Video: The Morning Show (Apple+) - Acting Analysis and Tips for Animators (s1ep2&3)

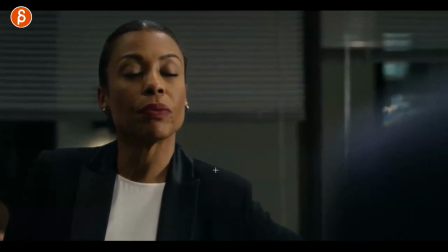7:19 hand on the hips and i love it because it's an off-screen gesture and post change it's implied we don't have to see it but you can still tell what's going
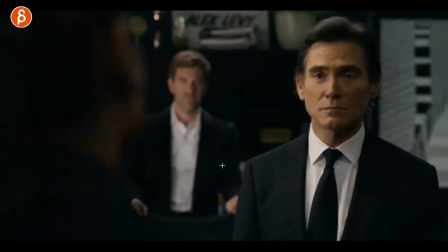7:26 on and just that great little stern face up that's what i'm going to do and his reaction is oh well i'm fast
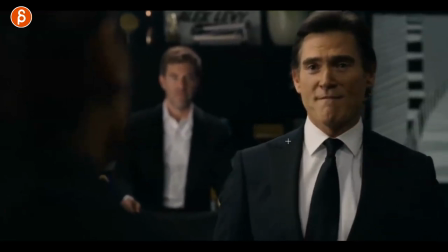7:33 and i love his little hold on the mouth he goes that happened fast so great i love him in this show he's so great
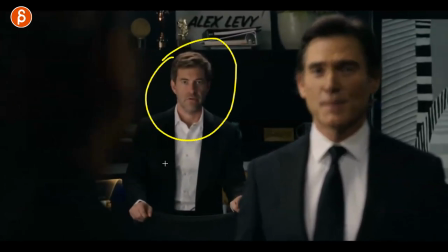7:41 then after he says this because he's clearly surprised you can see the right focus door he goes what what did you just do even she goes what did you
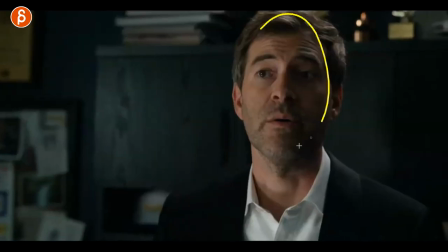7:50 just do continues on and he he goes along with it and says yeah yeah yeah well i wanted you know the best person on the role and and
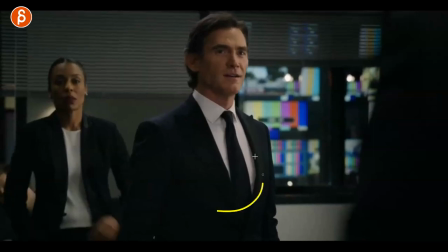7:58 yeah it's going to be okay but i love that when she notices that he's about to turn she's getting into that very like hmm yeah
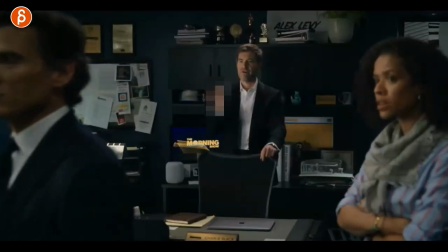8:05 and even like the head up here it's great and he has this gonna blur that out like oh how did you do this to me
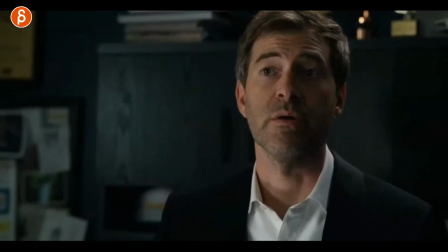8:11 and i love this and the reason why i love this is that it's all the stuff that's outside the dialogue right so if you would animate this yes
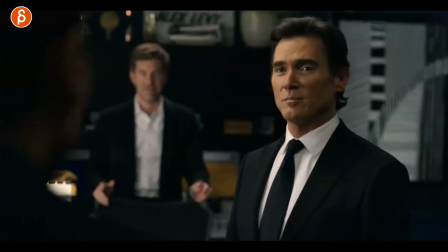8:18 you would have an attitude depending on she says this great pose and everything and you have this great delivery and that great pause in this but then you can play
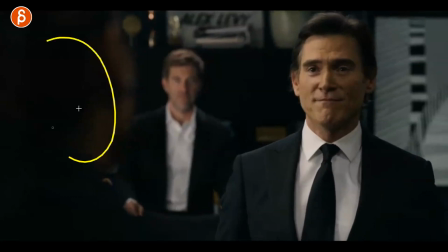8:26 so much around with other characters i love this setup that you have this is the dialogue that's what they're saying and you're adding
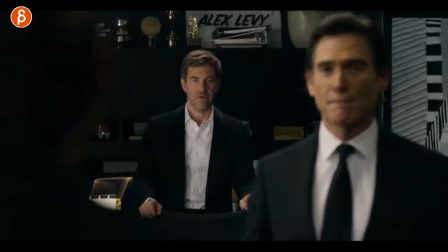8:34 a bunch of people into your scene i know this adds a lot more work but i love that you can then play with reactions with this and again how
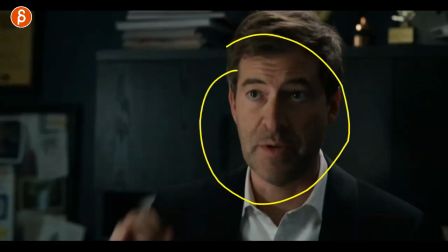8:42 she's about to say something but then he pretends like he's really not fully believing in this you have like exaggerated poses like this and
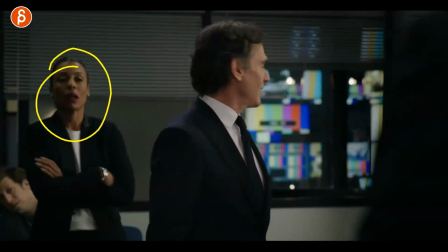8:50 again the change of her realizing oh it's going to turn around i gotta have my you know confident pose and then him going why did you do this to me
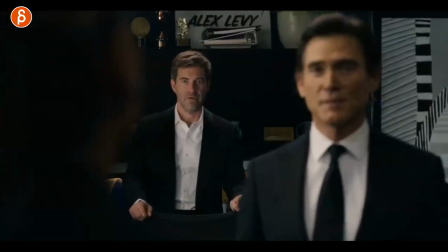8:57 there's so much you can do with extra characters and i know this is extra work but i think if you're comfortable with mechanics
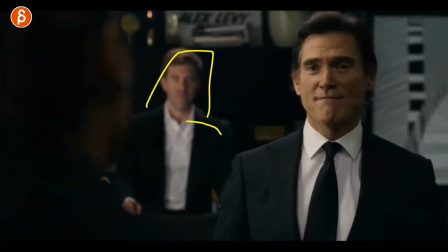9:05 and lip sync and acting you can add those extra layers and just add so many fun reactions that will just open up your scene to so many
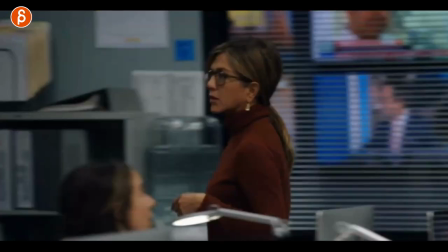9:12 different acting choices and reactions are just great speaking of background characters i love that this guy look at how he brings the paper over here ready
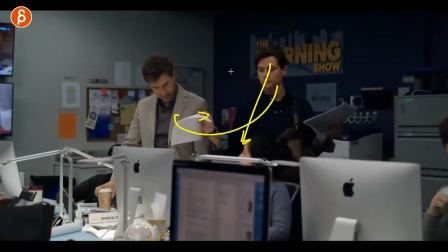9:20 and it's that fast move slight fold looking you're not really looking at him like he's clearly on her team he's her assistant
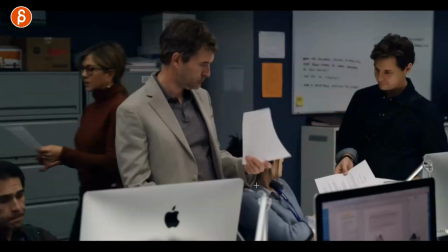9:28 he has a schedule for you guys and i love this that little look down here and if you look at this he's got that little little wink there and the reason
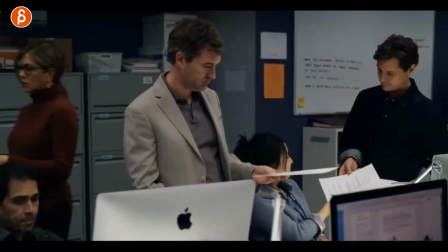9:37 i'm showing you this is because the line like whatever she is saying throughout the sequence is not super interesting it's more like
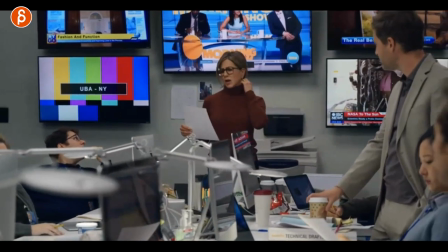9:45 exposition like i'm gonna do this i want to do that you guys have to do this for me and so on and so on and technically as a line that's kind
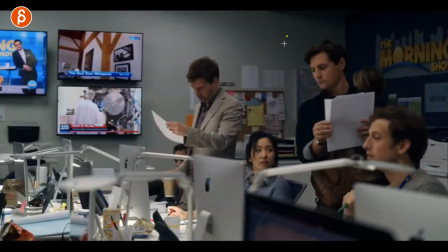9:52 of boring but what if you use that boring line in contrast with him right so it's just kind of there the lines are there for
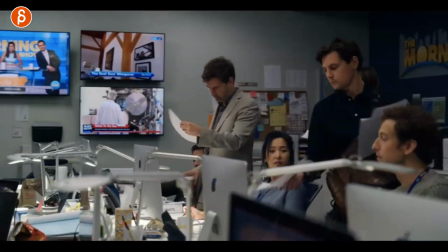9:59 people to kind of listen to and react but the main focus in your animation is this guy the way he hands out the paper and what he does
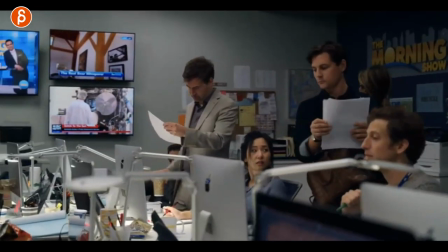10:07 now you can also say well but maybe i don't need the dialogue no maybe not but the dialogue can still be there for rhythm to have you
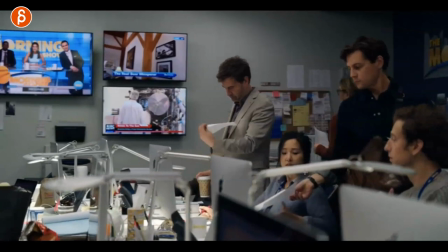10:15 know jumping off points for other people who do not talk for them to react maybe he does something where he hands it out when she is
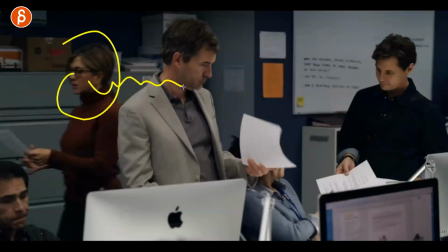10:23 pausing i think having a not super interesting dialogue as a driving point for pauses and rhythm where
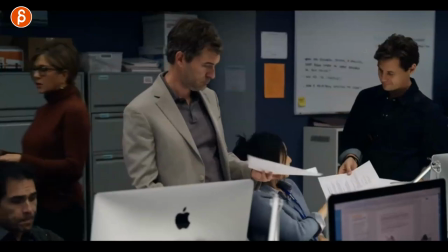10:31 this character is the main driver in terms of your attention and the acting choices i think that could be a really interesting setup and i just love that little moment in this sequence and going back
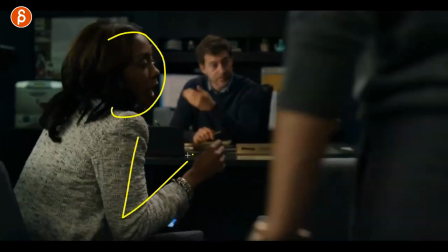10:39 to him because he's awesome they are arguing and you can see this clearly arguing is a heated discussion but also like this where she's seated
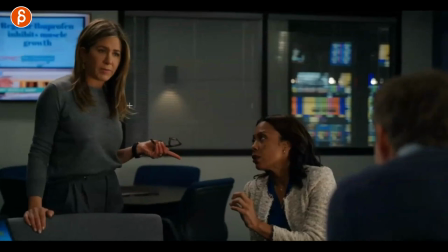10:48 she's standing so she can have a bit more of a in control posture where she might look down on this person and so on but the reason why
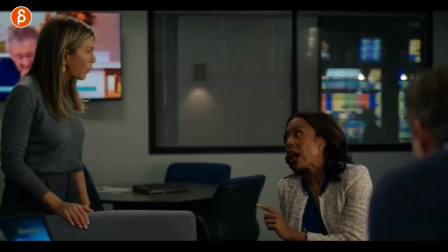10:56 i'm showing this is because she mentioned something that really ticks her off she goes like why are you reading through my transcript i love her reaction too once she hears it goes wait what looks up face opens and then she goes wait a minute and takes a step towards her right the confrontational